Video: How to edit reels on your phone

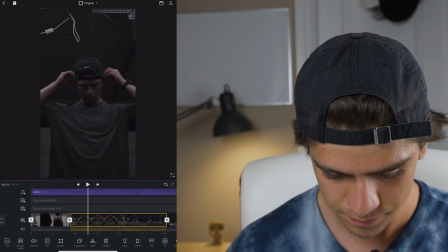499s
Then I'm gonna come over here where I fix my hair to get it again. Then I'm gonna delete this.
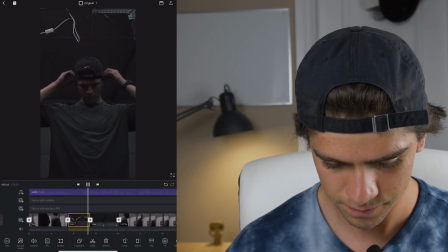507s
So now we'll go from here, fixing my hair, to a good man is a very, very... bending over, grabbing the weights.
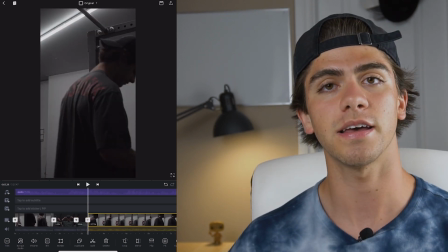514s
I'm gonna split there. So it's kind of like the intro to the video.
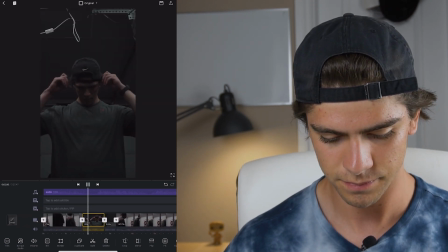518s
So here I'm walking in, and then fixing my hair and bending down.
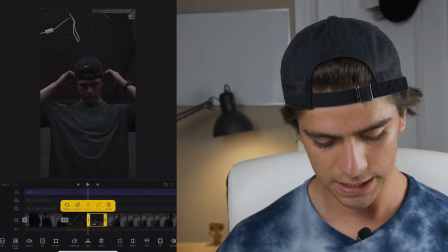523s
It's kind of short. So like I mentioned in my last video, it is very important that your clips are very short.
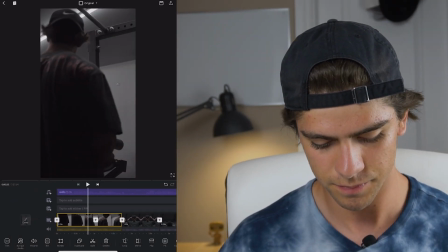529s
So as you can see, like they're no longer than 2 seconds. They need to be like very quick, very fast.
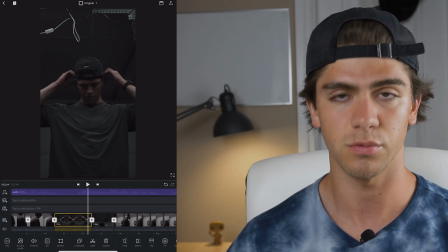536s
That way you keep the viewer entertained, because when they get bored, they just swipe off, and we don't want them to swipe off.
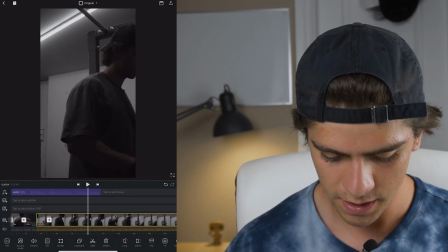543s
All right, so now we're gonna into the workout. So I'm gonna find the part of the video where I'm like moving.
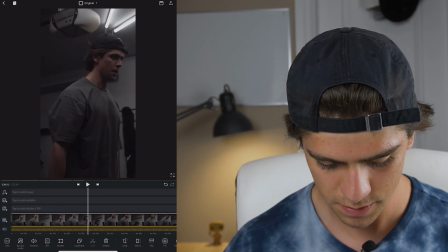550s
So for example, here, split, I'm gonna move down.
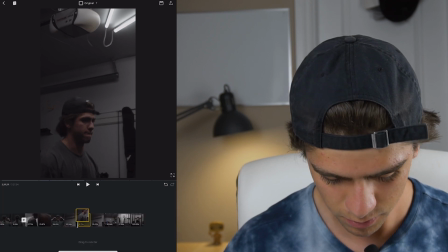555s
Then I'm gonna hold, tap and hold, and drag over here.
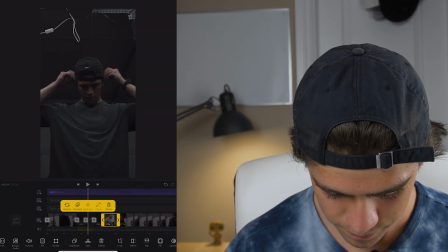559s
So I'm actually gonna make this a bit longer, because I want it to go down and then up.
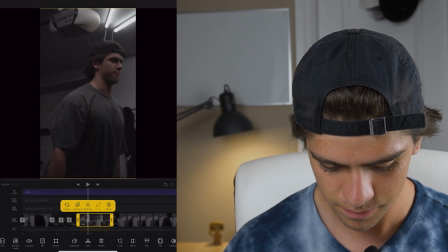565s
So drag it over. Actually, no, I don't like that one. I'm gonna find another one.
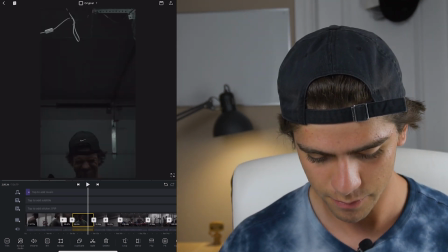570s
So another tip that I mentioned in my last video, to make your videos like have more impact and be like more relatable and emotional,
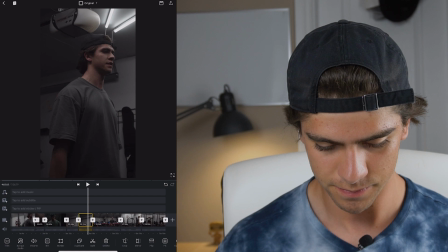579s
try to have videos of you with weird faces.
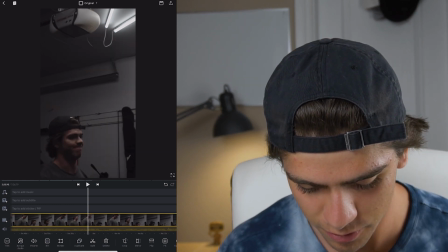584s
To make it seem like you're struggling. For example, but here, like when I'm going up, I'm scrunching my face, looks like I'm struggling.
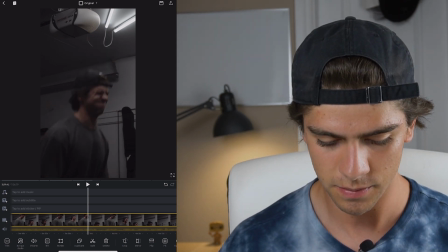592s
Having more of that in the video is gonna be better. It's gonna attract the viewer more.
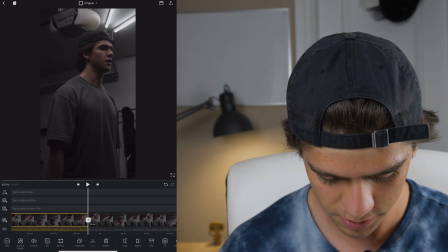598s
So I'm gonna select this part
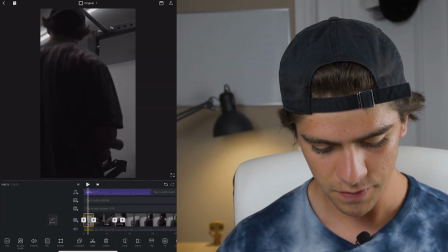604s
and drag it over. All right. So this video that I'm currently editing is in HD, so 2080p.
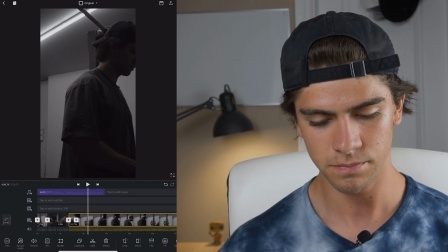611s
But I'm gonna show you a trick. So if you're alone, like I am, and you don't have anyone to film you,
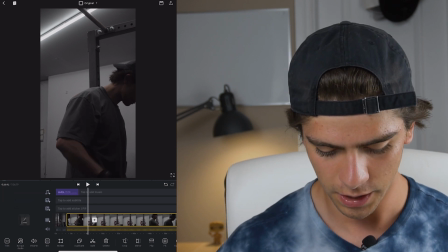618s
you can film your videos in 4K if your phone or camera allow you to,
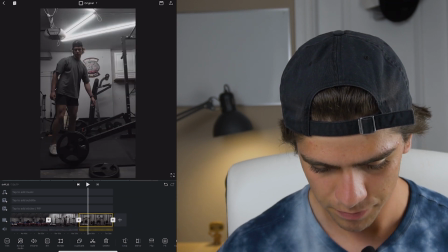622s
and you can do this trick. So for example, this video where I'm deadlifting, so this video is filmed in 4K.
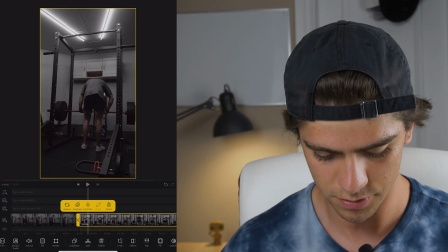630s
So what I'm gonna do, and it's pretty nice that this app allows you to do that. So when I go down, I'm gonna split right here.
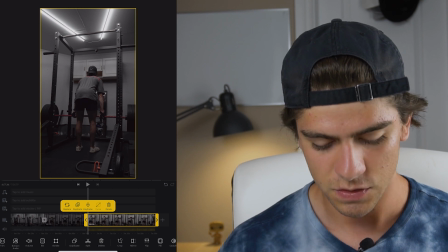637s
I'm gonna select the video. I'm gonna zoom in. Don't rotate it, zoom in.
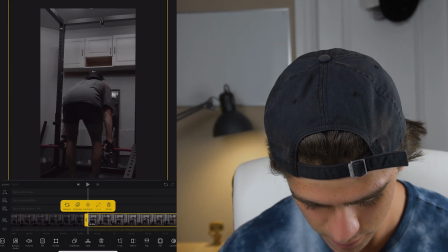645s
I'm gonna go to the beginning of the video, right here. I'm gonna click to the keyframe, so add keyframe right here.
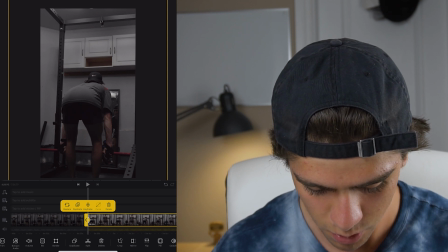655s
Then I'm gonna go over to when I stand up.
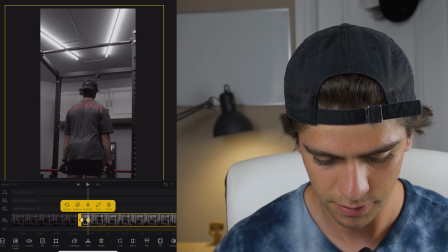658s
So when I reach the top, I'm gonna drag it up right here and then add, well, it's gonna add the keyframe automatically.
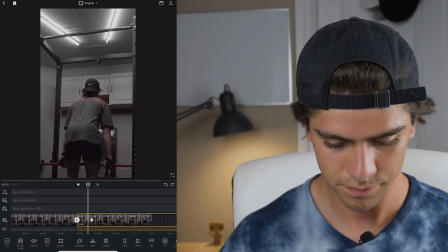666s
So now if you go and watch the video, it looks like the camera's moving, but it's not actually moving.
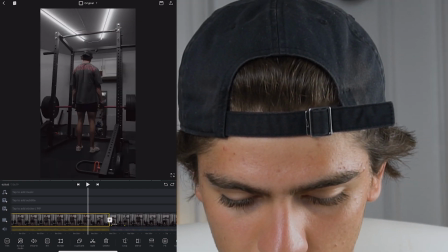673s
We just filmed the video in 4K and then we cropped it in, and we can move the video around to make it look like the camera is moving.
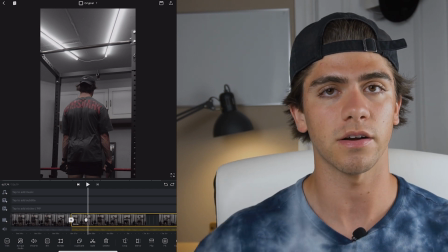681s
So again, so you need to film your videos in 4K and then crop it down to be able to do this.
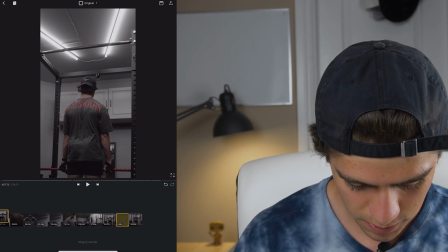687s
Tap and hold, and then drag it to the beginning. So right here.
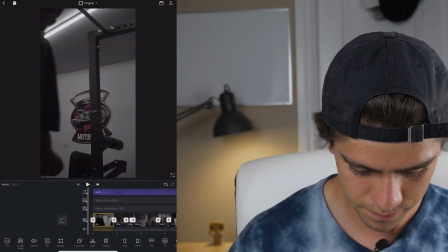693s
So let's see how it's going.
A harmless man is not a good man.
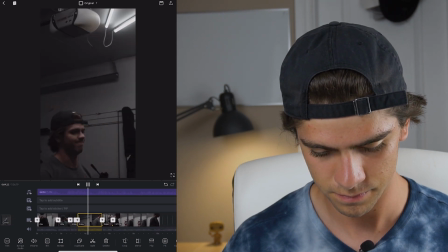698s A good man is a very, very dangerous man who has that under voluntary control.
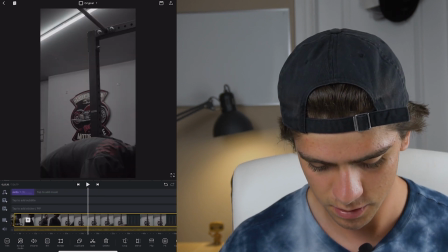703s
Beauty. So let's try it again. So let's find, I have another video that I filmed in 4K, I think.
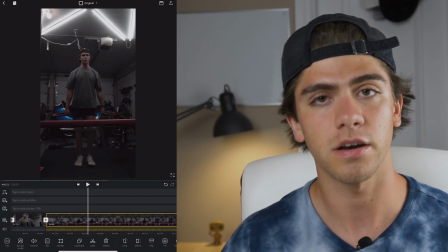709s
Yep, right here. So again, I'm gonna find a part of it where it seems like I'm struggling.
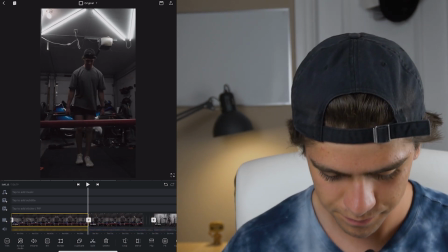717s
Right here, awesome. So I'm gonna click split. I'm gonna go down and then up.
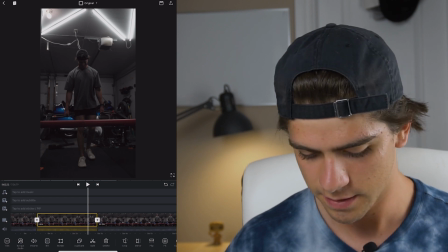723s
I'm gonna split right here. So zoom in, and same thing. We're gonna click the video, scroll all the way to the beginning.
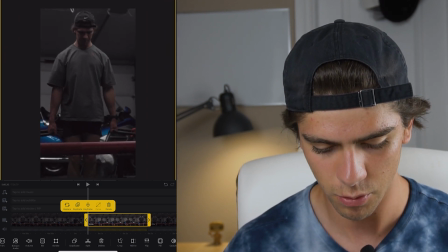730s
I'm gonna zoom in, make sure don't rotate it. Right here, zoom in a bit more.
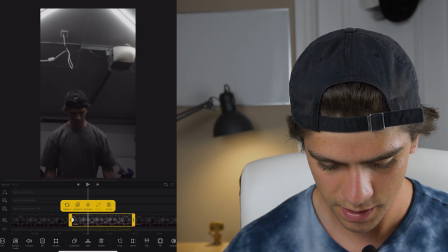739s
Click add keyframe. They wanna go down. They wanna go all the way down.
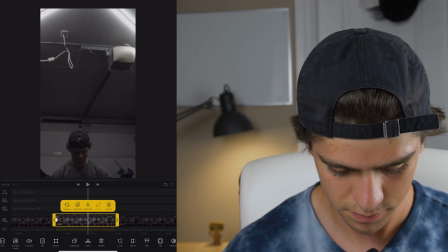748s
I'm gonna drag the video down.
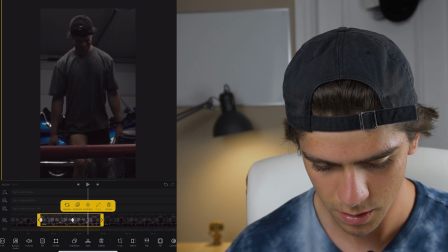754s
It's gonna add a keyframe automatically. Then when I go up, when I reach the top, I'm gonna drag the video again.
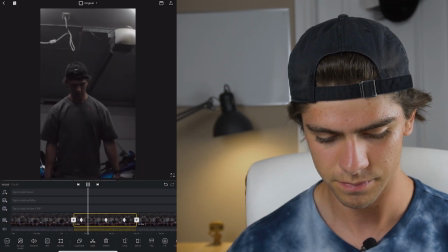763s
All right, let's watch that. There we go, that's better.
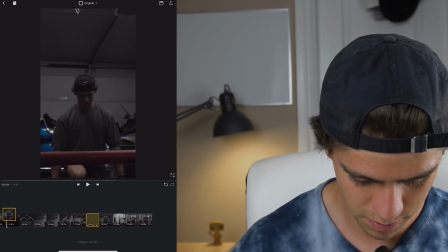767s
All right, so I'm gonna tap and hold and drag it to the beginning. Right here.
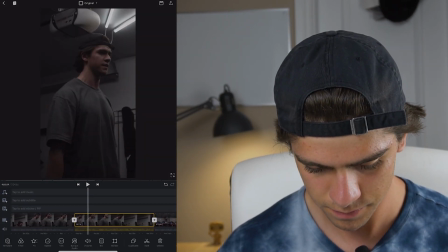774s
So here, again, to keep the flow in the video, as you can see here, I'm coming up from the lunge.
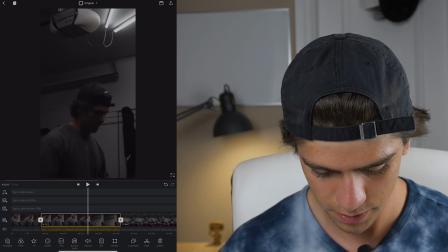782s
So now I wanna find a video where I'm coming up here.
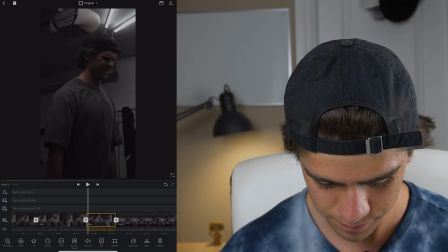787s
So I'm gonna cut right here and then right here.
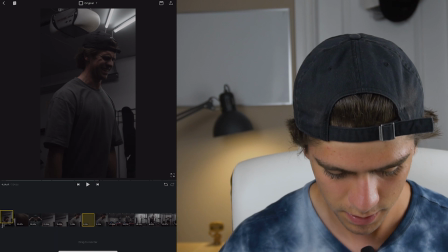793s
Tap and hold and drag it over here.
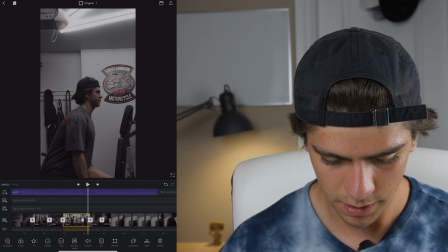797s
So as you can see, here I'm coming up, and then as I'm coming up, it transitions to this one.
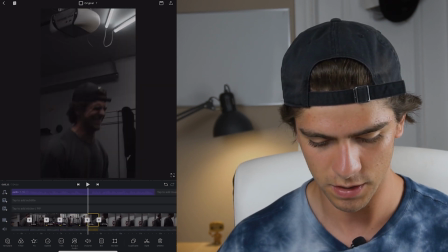804s
So it looks like it's like the same video filmed with like two cameras. So let's see how that looks.
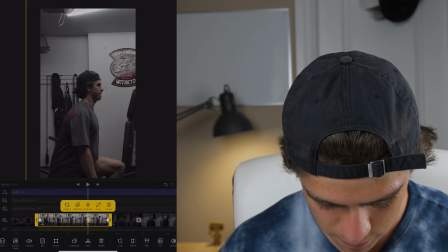810s Civilized and disciplined, right? And who can use.
Actually, I'm gonna make this a bit longer, just as the transition is a bit smoother.
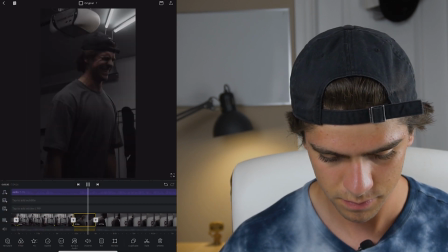821s
See how that looks.
Right, and who can use.
Perfect. So as you can see, like I'm coming up.
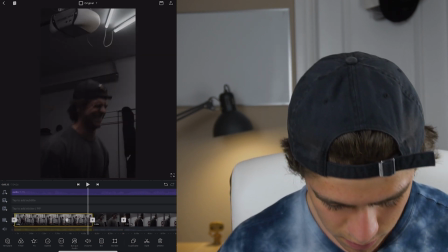829s
Actually, here
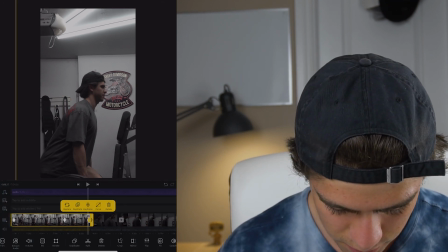834s
there's a little tiny space where the video is not moving, so I'm gonna cut that right there.
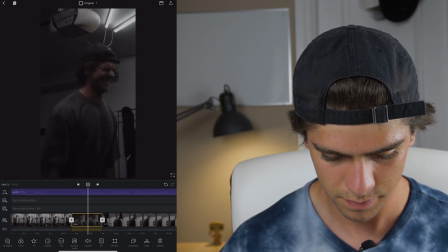841s
Perfect.
Right, and who can.
Perfect. Awesome.
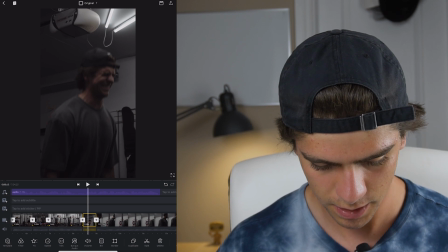846s
All right, and I actually like how this video ends, so I'm gonna drag it out.
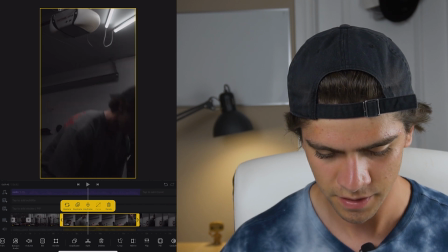852s
So as you can see, I come up, then I put the weights down, and then I leave.
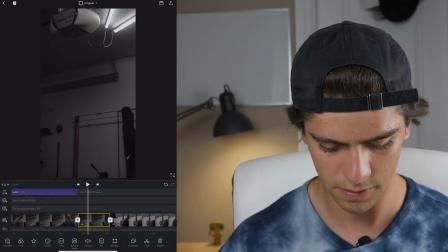858s
And then the audio ends. I'm gonna split it right there. All right, so let's watch that.
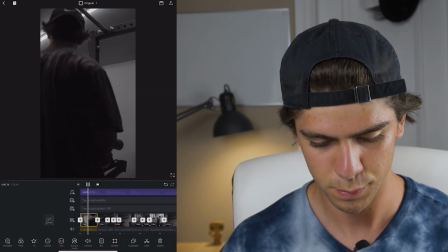864s A harmless man is not a good man.
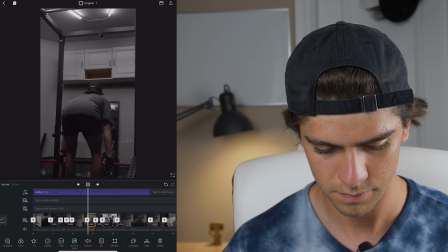867s A good man is a very, very dangerous man who has that under voluntary control, civilized and disciplined, right?
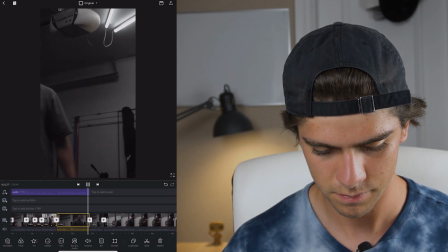874s And who can use that in the service, well, let's say, of a family.
All right, that looks pretty good.
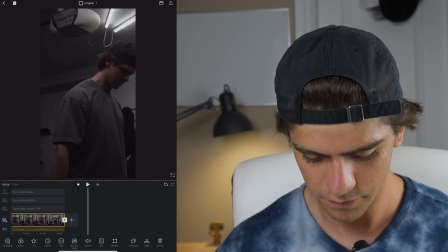880s
So we still have all these videos left, but we don't want them anymore, so I'm gonna delete them.
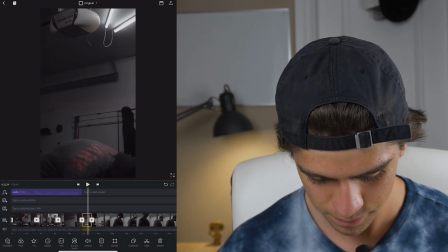887s
So I'm just gonna zoom in and delete, delete, delete.
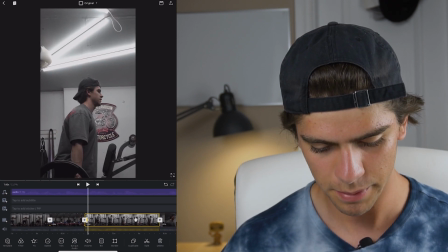892s
Just delete all of them. So right here in this part, I'm kind of moving like a little slow and I don't like that.
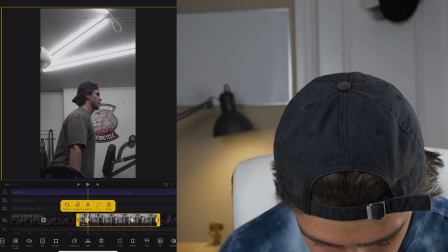899s
So I'm actually gonna drag the keyframe a bit forward, and I'm gonna cut the video to right when I start moving.
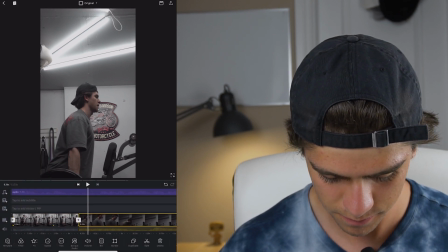907s
So right here, and delete that. So again, you don't wanna have like any static frames.
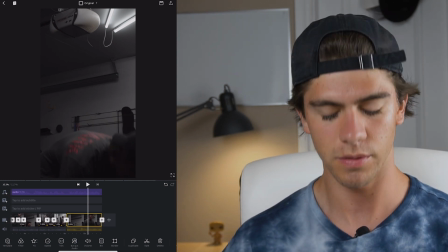914s
Like you don't wanna be just like standing in the video without doing anything. You always wanna have movement.
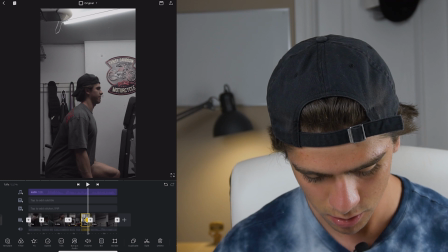920s
All right, so let's move on to the text. So I get a lot of DMs asking me how I like put the subtitles.
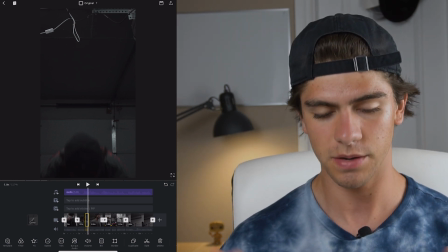927s
And I used to like type them out in Premiere, but they actually just came out with a feature where it types them out automatically, so that's pretty neat.
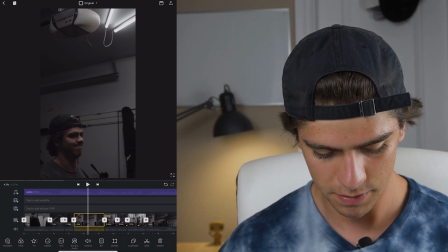934s
But unfortunately, here in the VN app, it's not as easy.
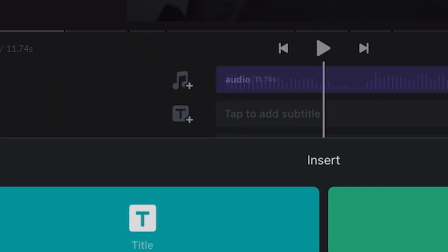940s
So to add text, we're gonna click here on the T, and we're gonna click here on title.
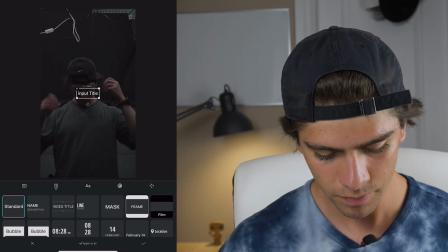946s
So you're gonna click the standard one. You're gonna go over here on the keyboard thingy.
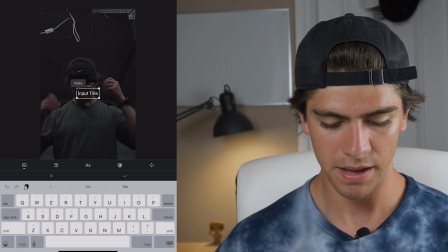952s
And unfortunately here, you're gonna have to type out everything manually. So you're gonna have to listen to the audio and then like just type each word out.
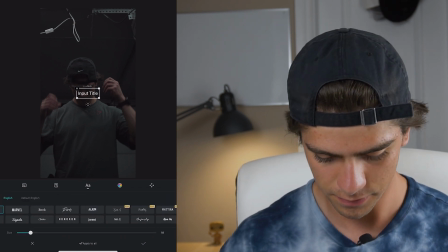960s
But before we're doing that, I'm gonna select the font. The one that I use, it's called Times.
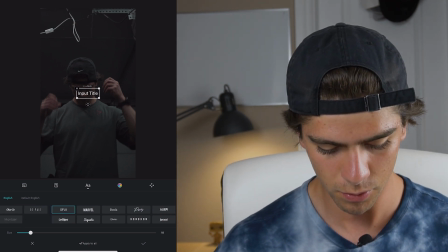966s
It's in Premiere Pro. We don't have it here, but the most, like the closest one is called Book.
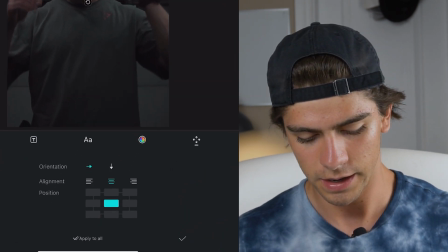971s
They're gonna click right here. So you can see, you can use these to move it. You're gonna click right in the middle, and then make sure your text is aligned in the middle.
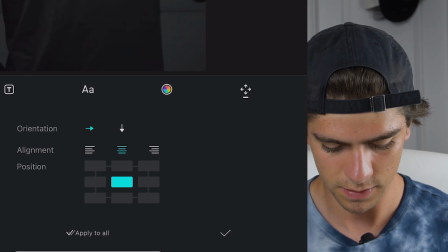980s
So don't click that one, click this one. So now this is the fun part.
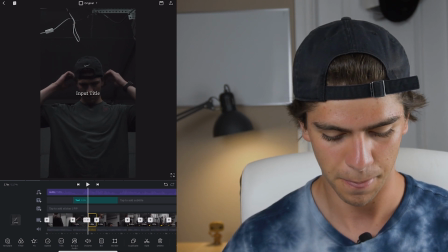985s
So we have to listen to the audio and just type the text out.
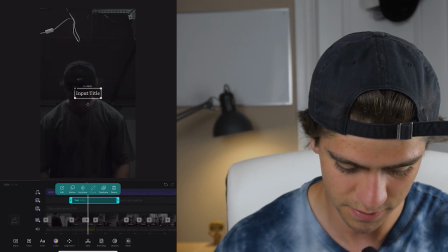992s
So this is gonna be fun. So you can do two things.